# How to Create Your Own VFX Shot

I know, hello, hi. All right, you need to get down now. Hi, I'm Brian with Take One, and today we're going to be going over the steps that you should take to make the most effective VFX shots.
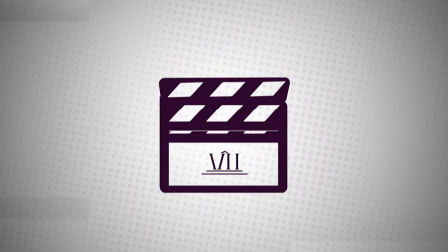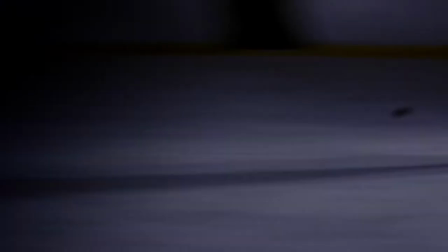So the VFX shot we're going to break down today is a shot of a hockey puck slamming into a wall from a commercial that we did last winter. There are a lot of effects used in the actual shot itself, but today we're going to be going over mostly the steps that you need to take, planning,
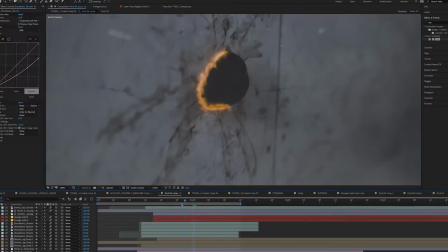executing, and delivering a final VFX shot just like this. Now, will visual effects technically falls under post-production, the process of making a VFX shot actually starts in the early stages of pre-production. First, you have to conceptualize and develop what your VFX shot is going to be and how it impacts the story of the film that you're making or the commercial that you're making. And also, how is it going to be integrated with the rest of the shots that you're getting and the sequence that you're making?
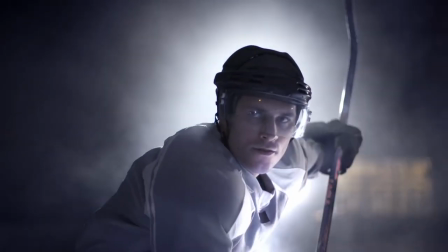In this instance, we wanted to show the power you have when using this certain brand of hockey sticks, and we wanted to show that in an exaggerated but fun and exciting kind of way. Obviously, an effect like this isn't possible to do in real life but it grabs the viewers attention and kind of acts like a metaphor of how powerful your slap shot can be with this hockey stick so as important pre-production is to the process production itself is actually just as important if not even the most important step of the process of making a VFX shot the execution of the shot while filming will make or break the shot itself and if you're not able to shoot it correctly on set the shot was ultimately not going to work you have to take into account what VFX tools
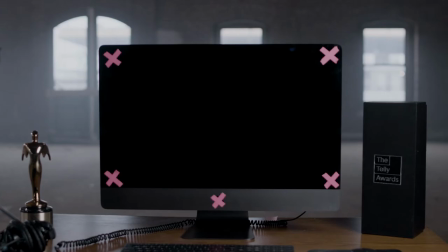you might need on set such as green screens or tracking points also what kind of production design and practical effects are going to aid in making your effect.
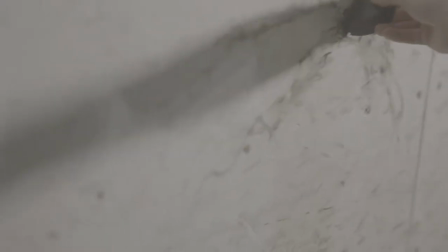In this case, we actually sawed a puck in half and then taped it to the wall. We also drew on some practical cracks into the wall to add to the realism. Anything that you can do practically on set is going to go really far once you get to post-production. You also need to think about the shots that are coming before and after of your VFX shot.
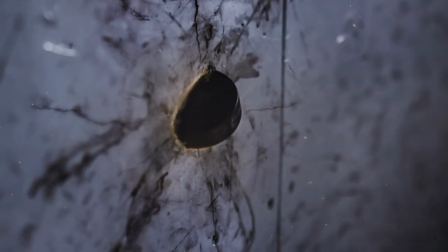In this case, we used a whip pan to make it look more like a continuous shot when he hits the puck and to add more dynamic movement to the effect. Adding more movement like this and adding more camera shake to a VFX shot can ultimately help sell the realism of that shot.
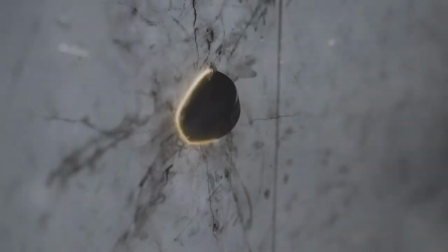To give an example, this is how the VFX shot would look if there was no camera movement added to it. Now what is sometimes overlooked but is just as important is the shot afterward that follows the VFX shot.
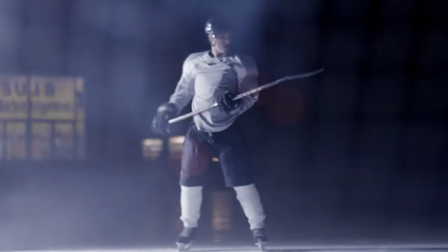The shot following this one works so well because we use a practical effect here to help build the story of what just happened and we also see the character's reaction to it as well. If you work solely in production, it's always good to consult with your VFX editor or director before you attempt to execute the VFX shot on set. And finally, we move on to post-production. And from here, it's honestly just playtime.
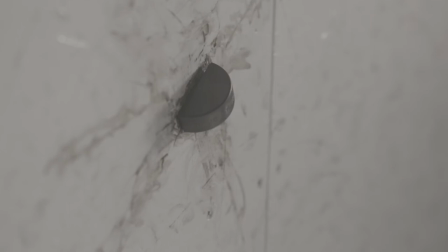You string your clips together, you do your camera tracking, and you plug in the effects that you've been waiting for and visualizing since day one. The types of effects you'll use will solely depend on what kind of project you're making. But there are some effects that typically work well across the board for any project that you're doing.
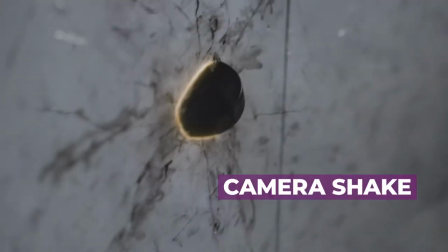In the case of this project, a little extra camera shake and post really helps sell the impact of the puck and adds a bit more exaggeration afterwards. things like radial blurs and dust elements also adds the impact of the puck and adding extra crack elements in there and having them kind of grow
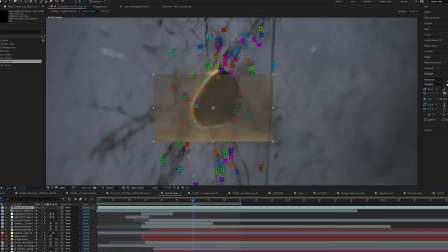in over time and also can help magnify the impact even more it's always important to color and modify your added elements to the scene
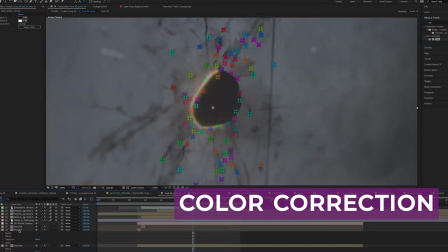so they look like they blend into the scene and they don't look too much like stock footage while it's important to add realism to these effects it's also important to consider the effects that add some surrealism to the shot these are elements like the fire glow and the extra impacts to the wall You sometimes need to toe the line between fantasy and reality. The fantasy of making these shots over the top is really appealing, but you also want to make sure they do look like they could exist in the world that you're making.
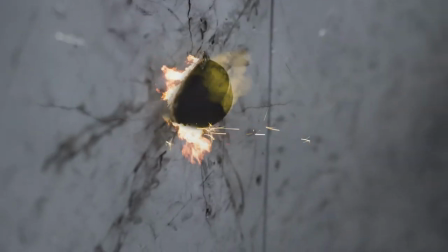While it could look cool to add all this extra fire and sparks coming off this effect, it doesn't really work because the shot becomes a little goofy and a little unrealistic. In some cases, you might lean toward more fantastical effects than realism, and that's great, as long as it's the best fit for your piece. And last but not least, what makes a VFX shot work so well is its sound. Every good VFX shot needs good sound design behind it. This is what our shot would look like if there's no sound behind it.
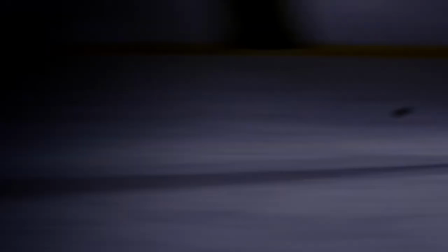There's a lot missing and there's no energy behind it and it looks more fake.